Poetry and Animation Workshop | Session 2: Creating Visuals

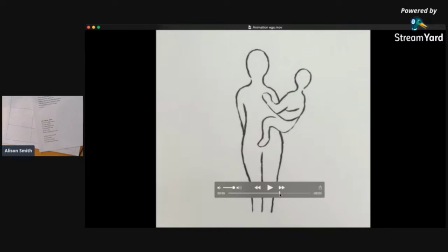What I did the second time round, which you can see here if I just zoom back,
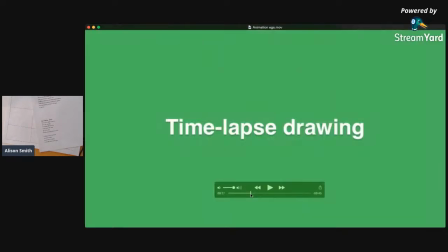is I started at the bottom because I wanted to go with this idea of it being like a tree.
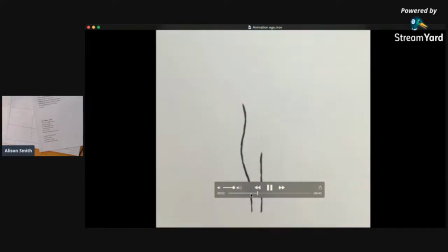So these first 3 lines that you can see kind of look like they could be grass. So I like that idea that at the beginning, and this is what you can do with this technique, is at the beginning, you don't necessarily want your viewer to know what it is they're looking at.
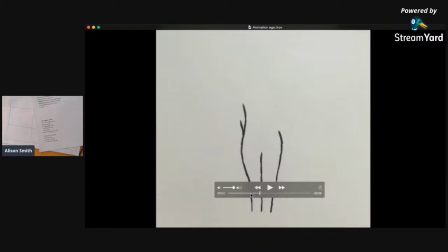This image is going to appear slowly as they're watching your video, and you kind of want there to be a little bit of mystery to begin with. So a little bit of kind of them trying to figure out what is this thing that is appearing on the screen.
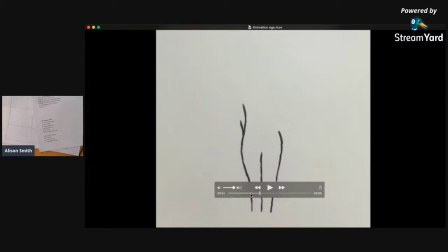So you can start out like that, and there's loads of other stuff I could have done here. I wanted to emphasize the fork. So there you can see there where I've kind of created this fork shape between her and his shoulder, the child and the mother,
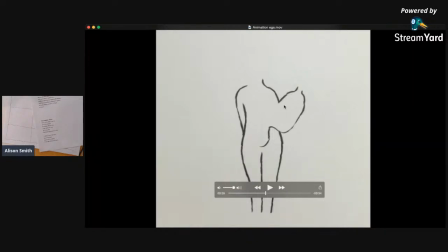because I wanted to emphasize that with that line in the poem where she talks about the fork. Now, I'm just going to take 1 second to shut my conservatory because it's raining quite hard and it might be a bit noisy.
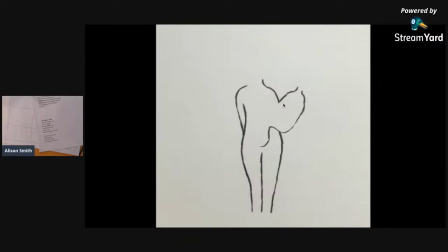The joys of being live on YouTube when you're at home. I'm sure everyone's having the same thing. So yeah, with the kind of way I did this drawing, I wanted to emphasize that.
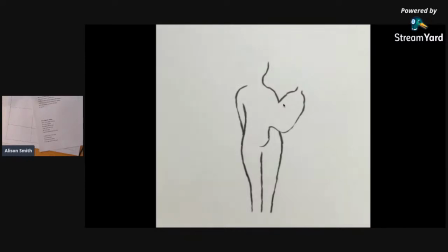And I also wanted to just keep it really simple. I didn't want to have loads of detail in this. And I think it works quite well for that kind of drawing. You might want to do something way more complicated.
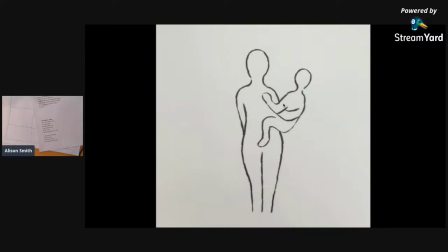And for this poem, if you decided that maybe you wanted to have a go at animating this poem yourself, there's loads of other things you could do with this. You could really emphasize the idea of it being a tree, or even take that idea of them being like lovers leaning out of a waltz.
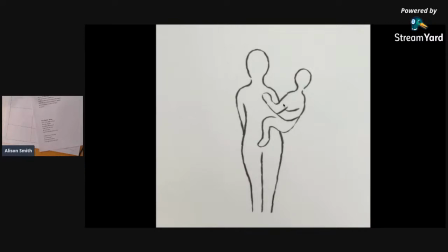There's sort of references to dance as well. So you could try to sort of incorporate those themes into your drawing as well. So it gives you lots and lots of potential for, if you're into drawing and you're into illustration,
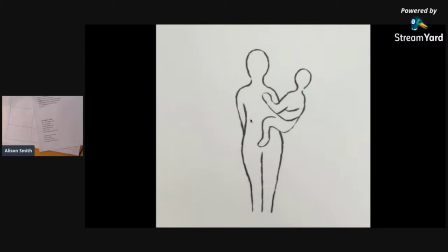for doing something really beautiful and quite elaborate that kind of appears over time with your voiceover over the top.
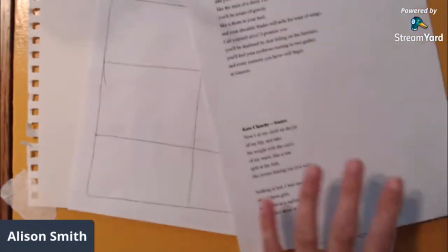So as I said, you don't necessarily, I didn't actually do a storyboard for that one,
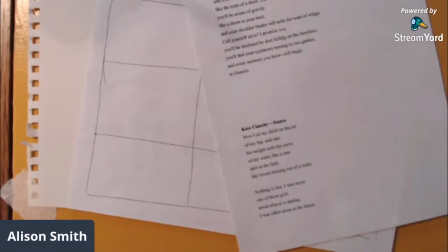but the tips that I would share with you for the time-lapse drawing are, think about how that image is going to appear. So maybe practice it a few times over. Think about the style of the drawing. It doesn't need to be realistic. It can be quite abstract. It doesn't need to be of anything real.
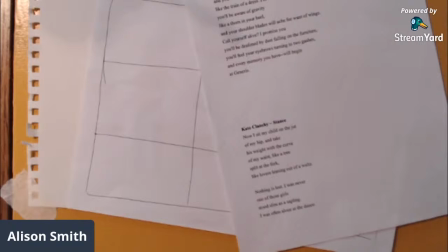You know, when you're creating artwork and you're kind of visualizing a sort of an emotion or a feeling that you might have in your poem, it doesn't need to look like anything real. It can be an abstract drawing as well. And yeah, just try out loads of ideas.
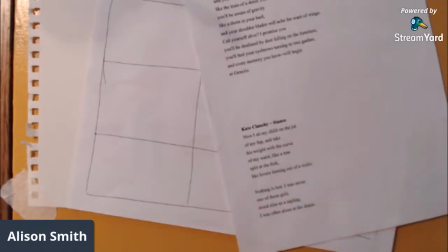So I did several different versions of that drawing before I did the final animation, and I did a couple of versions of the animation as well. And I'll show you, I probably won't have time to show you exactly how I did that, but it's quite simple to do.
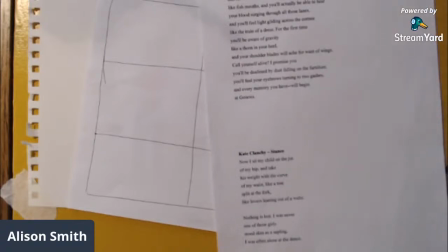And essentially all I would say is make yourself an outline. So I'll show you here.
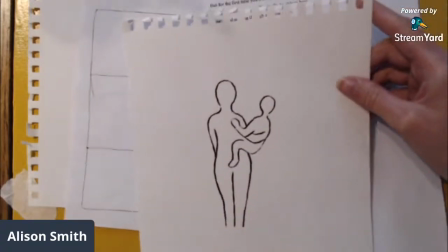So this is my drawing here. This is the finished drawing that I did.
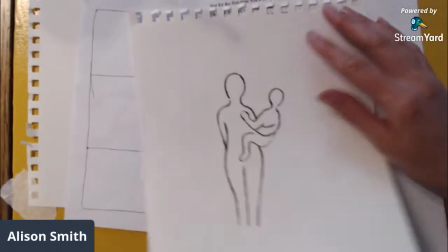And if I was going to do this animation again, what I would probably do is put this underneath another sheet of paper.
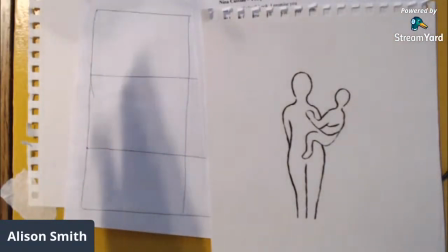And this is what I did yesterday, actually. So you could draw out your picture as a faint pencil line.
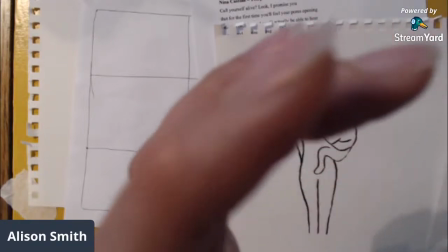And then when you come to, you have your phone ready, your kind of phone up above it, you're then just tracing.
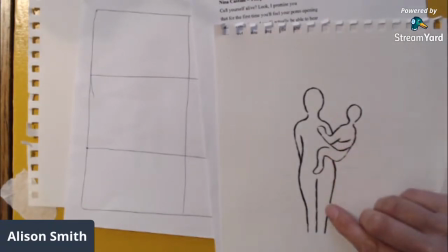So you know where you're going to draw before you start, because you've got that faint line.
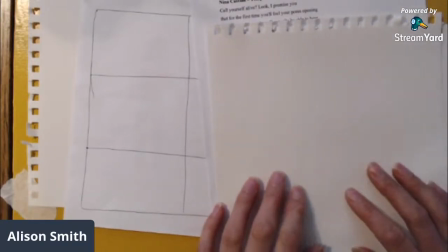Or you could do this. Which you might, yeah, you can probably just see on that screen there.
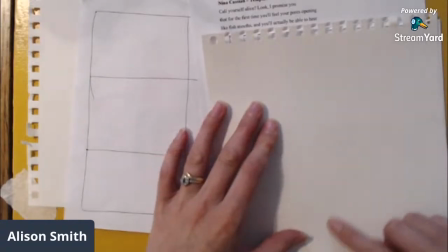If you've got it layered over, because it's quite nice a dark black line, you can then just trace over the top.